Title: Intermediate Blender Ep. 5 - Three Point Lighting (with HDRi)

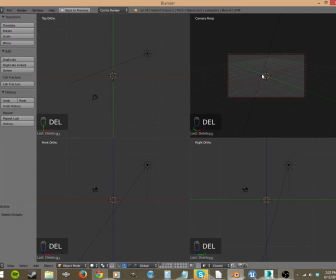[12:27]
You know what? I don't want the cube. Sorry, I'm being particular. I want Suzanne. Should show this quite a bit better if we use Suzanne.
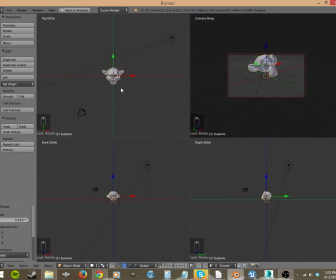[12:44]
She's very low poly, not great topology, but it'll look better. All right, now we've got the front, so we want this to be, think about when you go to a portrait studio, how many lights you see, where they're positioned, and how they're positioned to direct light on you.
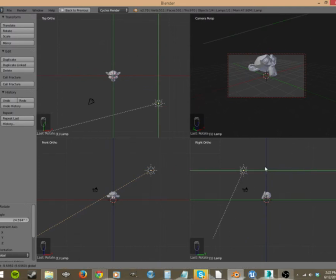[13:05]
Move this in front of the subject. So that it's striking the subject.
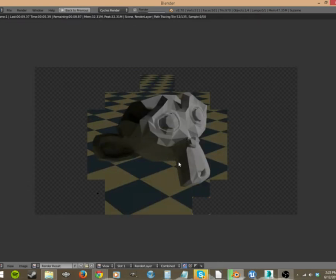[13:22]
And let's take a look. You see all these shadows here? This is where we're going to put our fill light to fill in those shadows. You can see the key light coming in from this direction, and then we have the world light bouncing off of this plane, going in all around here.
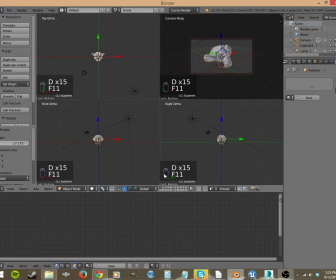[13:35]
Whoops, I missed a spot of that grease pencil. There we go. So then from the top, you see the camera here. And let's just, I'll do it over here. Move it to capture a bit more of that key light.
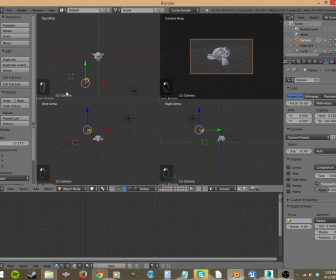[13:52]
And then from the top, let's put our 3D cursor there, Shift A, and add another lamp. I like point lights, because you can put it kind of close to really fill that in.
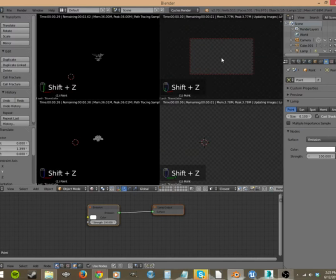[14:06]
And then we can go into Shift C. Let's turn our world back on.
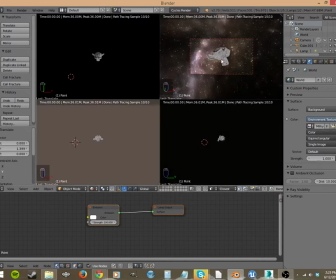Now that point light might be a little bit bright. See how it's blowing out our features? They're all too bright. So let's go here to point light. And let's take this strength and let's turn it down to 25.
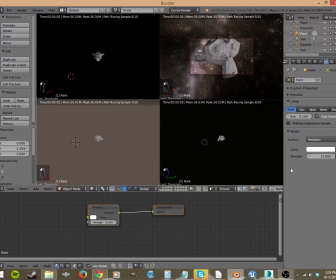[14:31]
Maybe even 15. We just want to fill in those shadows. We don't want it to be too much light to overtake the key light. There we go. And now it's right on the floor. So let's get out of this and let's go here and let's bring it up just a bit.
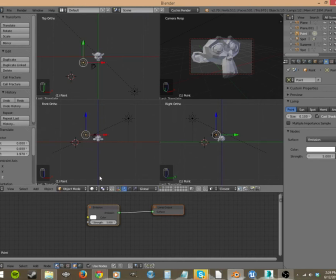[14:51]
The one thing that you never want to do is underlight your subjects, because a little bit of history, Hitler took people that had physical deformities
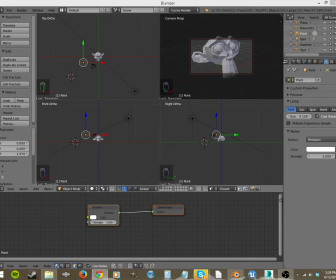[15:08]
and he underlit them to make them look evil in propaganda films. And it's commonly used to make people look evil. And unless that's what you're wanting, it's a specific purpose, you don't want to do it.
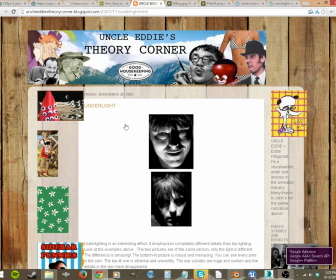[15:25]
So I'm pulling up a few examples here, and let's just look at them. Here's an underlit face.
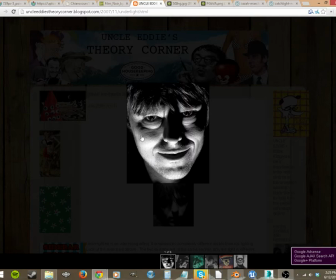[15:30]
You see how it highlights the face differently and gives you shadows here on the cheekbones, and lights the eyes differently, showing all the bags and wrinkles of the face. It makes you look evil. And then
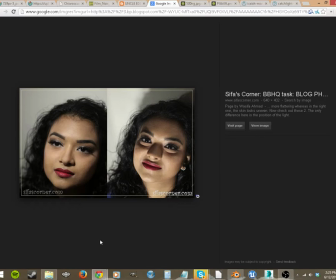[15:46]
here's another good example of correct key lighting and underlighting. The difference that it does. This pretty girl looks evil when she's underlit, like maniacal and mischievous.
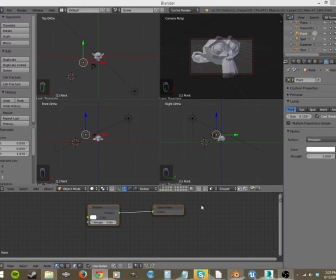[16:01]
So that is why you don't want to underlight your subjects. There are whole college courses based around lighting correctly,
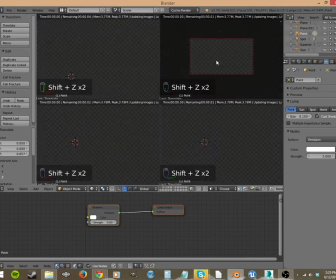[16:12]
and it's really something that you can go really deep into.
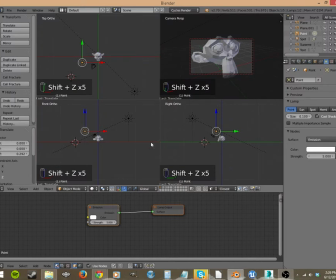[16:18]
So I just want to give you a quick overview here because it's still going to take a while just to set up this 3-point lighting system and get it looking exactly how we want it. Now let's Shift D and let's pull one of these over here for our backlight.